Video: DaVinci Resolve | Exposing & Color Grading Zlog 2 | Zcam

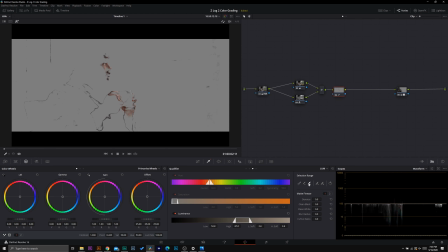20:28 I'm going to add just a few more pieces in here with the additional portion of the selection range, and then I'm gonna come into my feather tool and feather in the rest of the skin tones right here. And then we're gonna go into our low range, make sure that we go back to an HSL
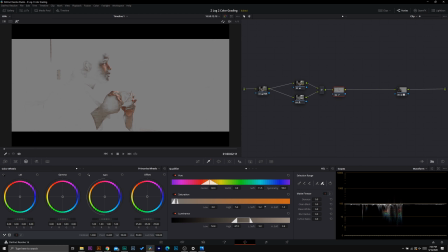20:46 qualifier, and we're gonna just boost our low range up just a bit to cut out any of the excess that we don't need.
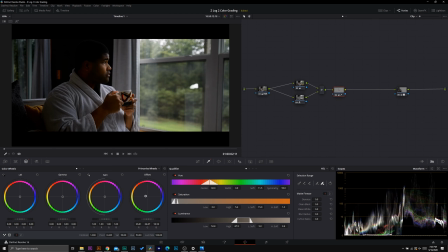20:54 Now for right now, I think I'm gonna just boost in a little bit of a yellow-orange color. And you'll see why this looks strong, but as we go in, because this qualification isn't so tight, everything's gonna work out and you'll see what I mean.
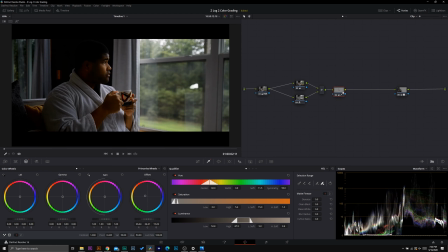21:11 So I'm just gonna add in just this warm tone here. And then we're gonna add in a final look. So we're gonna go add serial, add node, add layer,
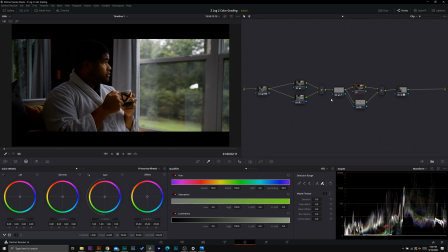21:22 and then do another layer mixer here with an alpha output. Now for this one, I'm really inspired by the green that we have here. And because my walls are neutral and we have a lot of neutral colors here, we can really push that in as far as this goes. Now you might be asking, why is this window dark? There is a deck there. It's actually supposed to be darker than this window. So don't worry about that.
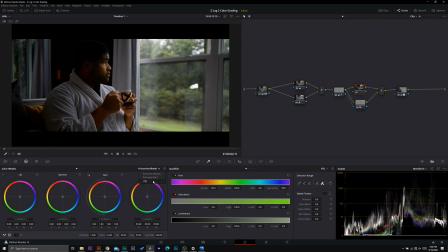21:42 But we're gonna go into our primary wheels now, go into log. And using the knowledge of color theory that I have, I'm gonna push in red to the shadows, because when I mix that with green, it's going to create a nice brown, which is really going to complement this green color that we have going on here.
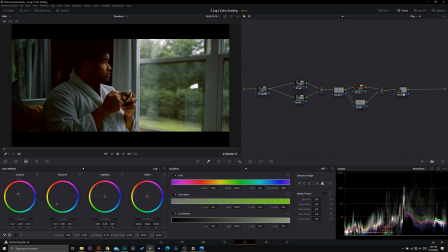22:00 And in the midtones, I'm just going to push in a green color and adjust the low range until I get it about where I want. Now I think I'm going to move this green color more towards just the warmer side, just a little bit. I might draw off just a bit right about here.
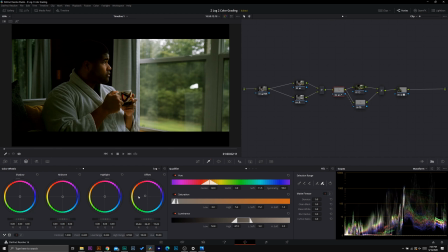22:19 And then I think even with my skin tones, I'm going to draw off on this just a bit. And then looking at the highlights, we have this white. We're going back into our look node now. Look at the white on my robe. That's not gonna fly here.
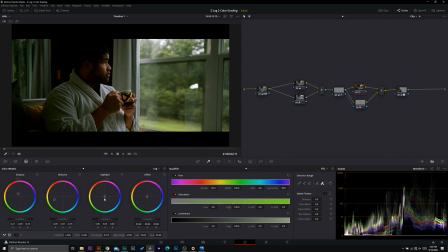22:37 That doesn't look like it's part of this green color. But I do want to add in a color to the highlights, and I think a nice warm color would be appropriate. I think by throwing that in here, that really complements the scene. We can bring the low range down to just mix that in a little bit better.
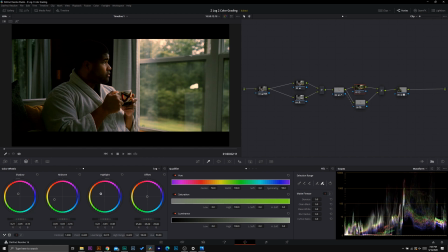22:57 Right over here. So now those highlights look like they're part of the scene, and it's not so even. So this light that's coming in here is reflected in the highlights of the jacket so far, which is what I'm liking. Now let's do the same thing to our skin tones. Let's find our skin tones. Let's find its high range. Right about there.
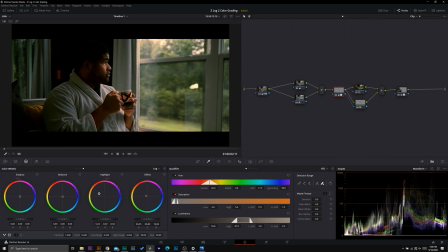23:16 Now let's bring in some of those same warm colors into the skin tones too, so they fit the scene. And we can even, if we feel like that's just a little bit too bright, we can bring down the intensity
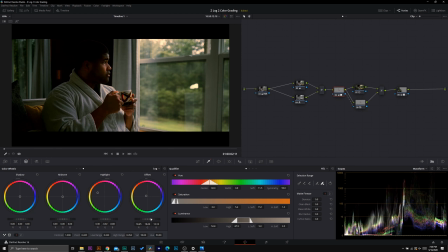23:32 right here with the offset to make the skin tones fit a little bit more.
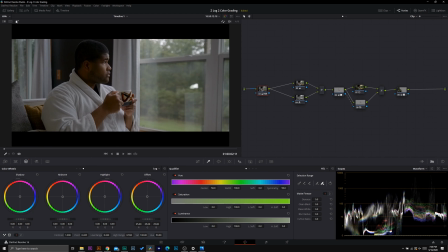23:39 So we have our HDR grade, which we started with here. We completely relit the scene to this.
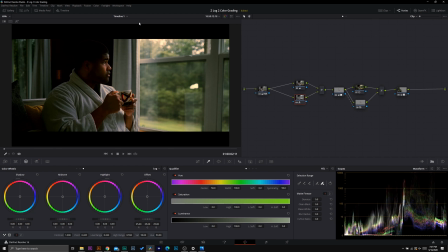23:46 So all in all, I think this is a great look. There's a few things that I would tweak about it, but this is a YouTube tutorial. I do not have time to take you guys A through Z like I would in a course, but I do hope that this teaches you some cool methods that you can use when color grading in DaVinci Resolve. I specifically love the Creating Looks class in my DaVinci Resolve color grading course because it comes right after the Foundations of Color Theory class. And just to see my students bring it all together is so cool. It's so exciting to hear the excitement in their voice when they start to see all the pieces click. So if you guys would like to get in on this live color grading course, a link is in the description down below. Sign up because registration for this coming up month will be ending soon. If you guys like this video, be sure to give me a big thumbs up. Hit that subscribe button and turn on those post notifications if you have not. Be sure to follow me on my social media.